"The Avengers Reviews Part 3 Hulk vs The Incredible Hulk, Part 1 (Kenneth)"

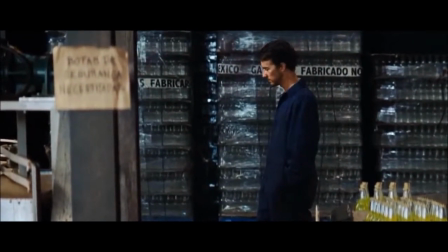(9:40)
At first he doesn't want to interfere because he knows it would risk him turning into the Hulk, but he quickly changes his mind and he stands up for the woman.
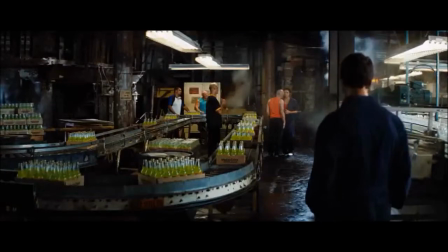(9:52) Martina,
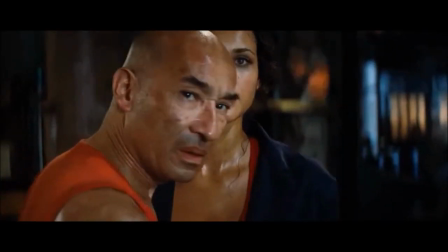(9:58) consensuar conmigo? Sai daqui, gringo.
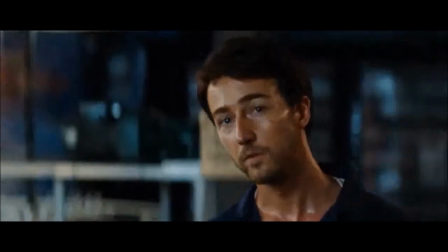(10:05) Tudo bem?
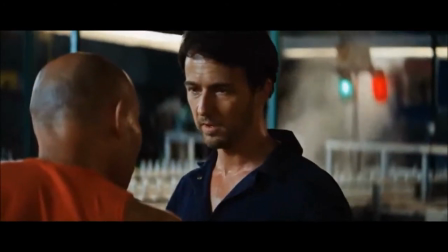(10:08) Tem um problema? Sem problema. Tá demais. Ai, não me deixe com fome.
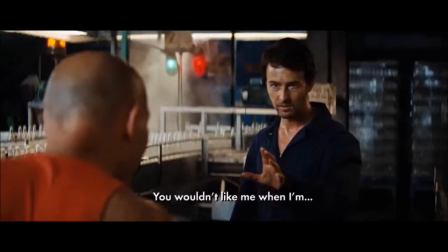(10:14) Quê? Não vão quando eu fome.
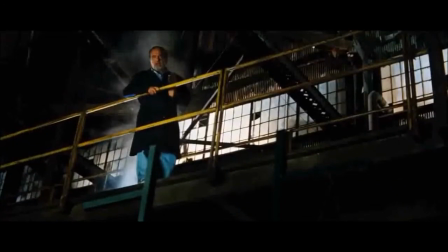(10:20)
He flusters, saying the famous TV line, "You wouldn't like me when I'm angry," because he just learned the Portuguese word for hungry.
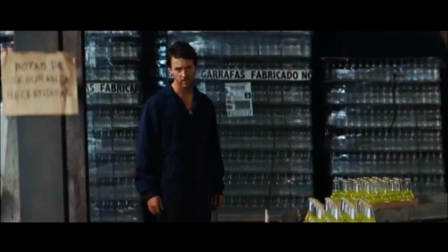(10:26)
In that brief scene, we get to see Banner as a person, as despite being cautious for himself, he was still willing to stand up for someone, in an admittedly flawed human way.
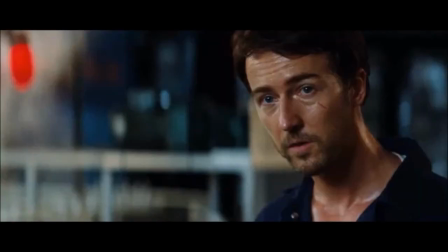(10:37)
And this is all without English dialogue in the scene. In fact, many of his scenes are done without any dialogue at all.
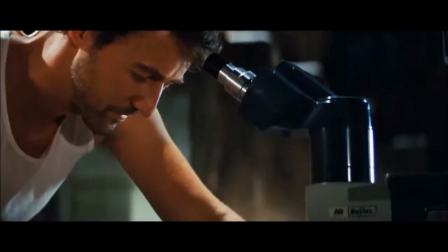(10:43)
We see Norton convey what's happening simply with his expressions. We're made to feel the events that happen instead of being told that they're happening.
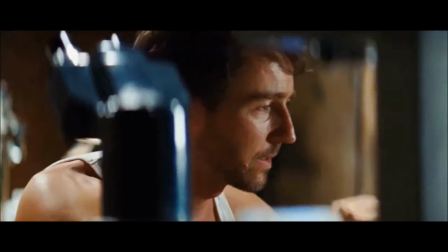(10:51)
Because of Norton's performance, we almost want him to stay as Banner.
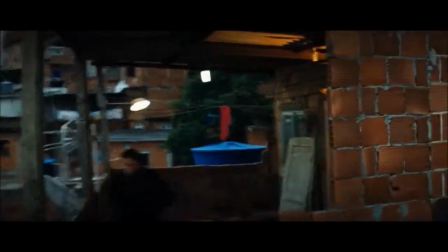(10:54)
I actually like the action scene the best, where Banner's running from the military, and he has to deal with both the bullies from earlier,
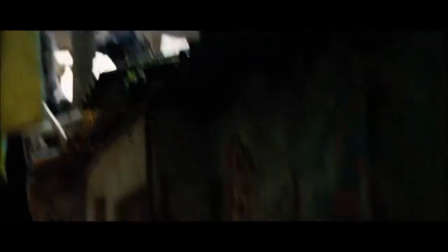(11:02)
and a heart rate that's constantly bringing him closer to changing into the Hulk.
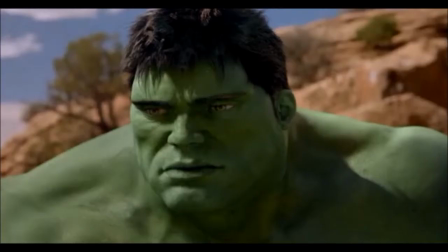(11:10)
Both versions of the Hulk are actually pretty well done. This is one character where he's made to convey everything with his expression.
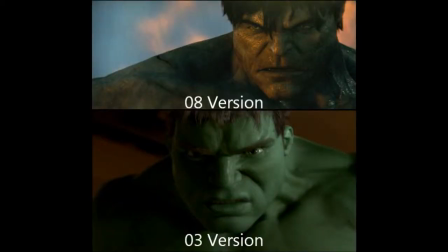(11:17)
Of course, 08 version has a bit of an advantage over the 03 version because of advancements in CGI, but that doesn't keep us from feeling for both.
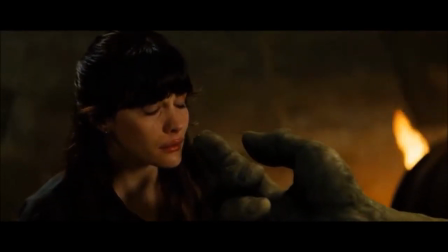(11:26)
Each one is put in positions that are unfavorable, so we can't blame them for their reactions.
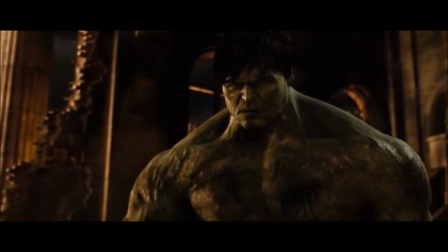(11:31)
And when they do react, it's with some pretty clever ideas.
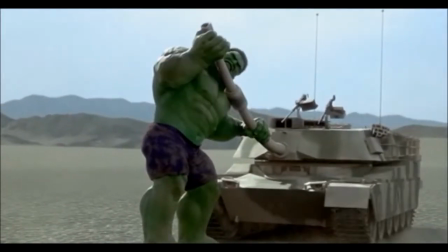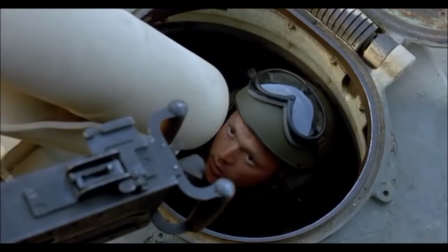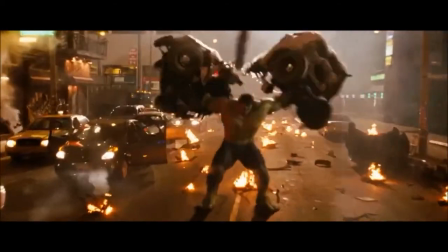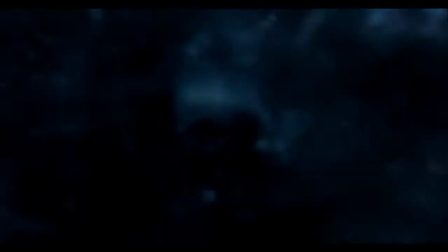(11:50)
Their places in each story, of course, heavily impacts Banner's. The 03 version is the embodiment of all the trauma that Banner has repressed.
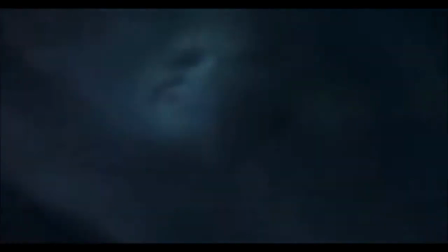(11:58)
Since Banner is emotionally withdrawn, his emotions manifest as this giant green rage monster.
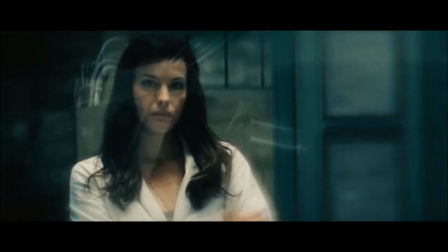(12:04)
The 08 version is the result of Banner unknowingly attempting to replicate the formula that made Steve Rogers Captain America,
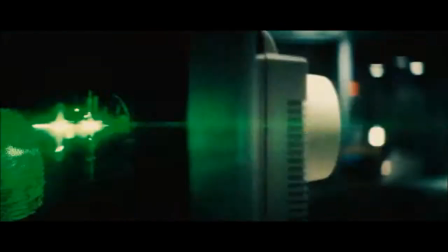(12:12)
and his change into the Hulk occurs from his heart rate increasing instead of hidden anger and trauma.
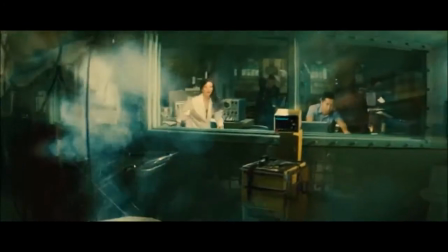(12:18)
Conceptually, the 03 version is more interesting, but the 08 version's place in the story makes this Banner's arc more interesting. As we saw, Norton's Banner cares about other people. That he turns into a dangerous rage monster that can hurt others is something he can't accept.
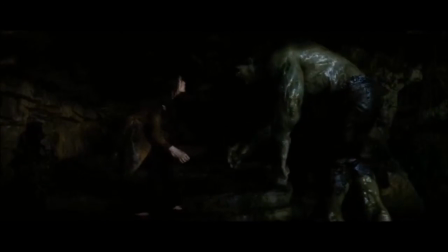(12:34)
Over the course of the film, he's made to realize that Hulk is actually a part of him, and that with extreme focus, he could use the monster to save others.
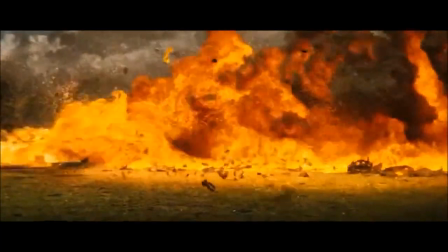(12:42)
This is where the superhero aspect of the character is brought to the forefront, and it is this that the 03 film fails to realize, at least until the end.
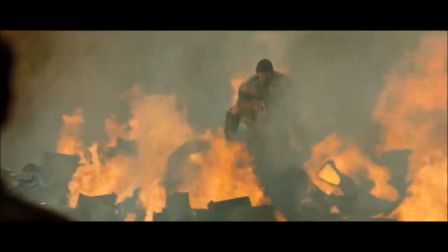(12:52)
Unfortunately, the 08 film, in its attempt to distance itself from the 03 film and play up the action aspects,
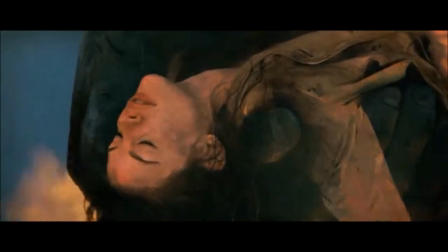(12:58)
undercut its concept by removing scenes that would have better fleshed out the character. Many of these were written by Edward Norton.
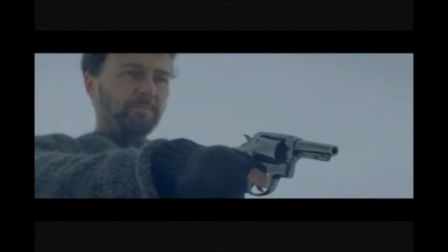(13:05)
One scene in particular shouldn't have been cut. This alternate opening featured Banner attempting to kill himself in the Arctic to prevent the monster from hurting others,
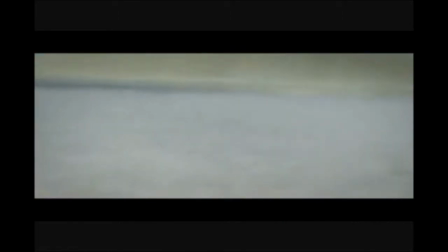(13:14)
but his turning into that monster prevents that. Note the brief appearance by Captain America in this scene.
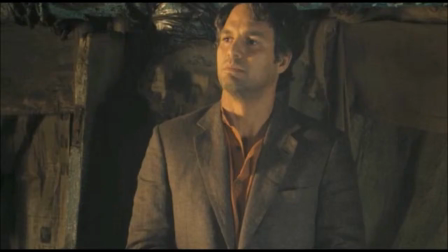(13:21)
Also note that this scene was made canon when Ruffalo Banner mentions it in the Avengers.
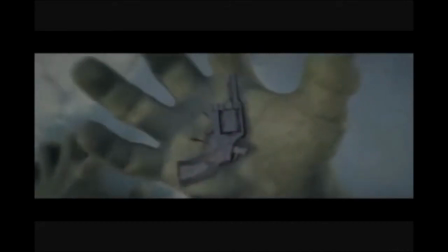(13:26)
This scene shouldn't have been cut because in a later scene, after Banner goes through his arc,
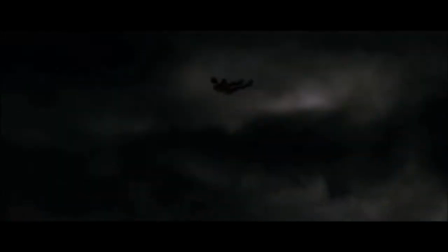(13:31)
he risks his life again because he wants to turn into the Hulk to defend the city from the Abomination.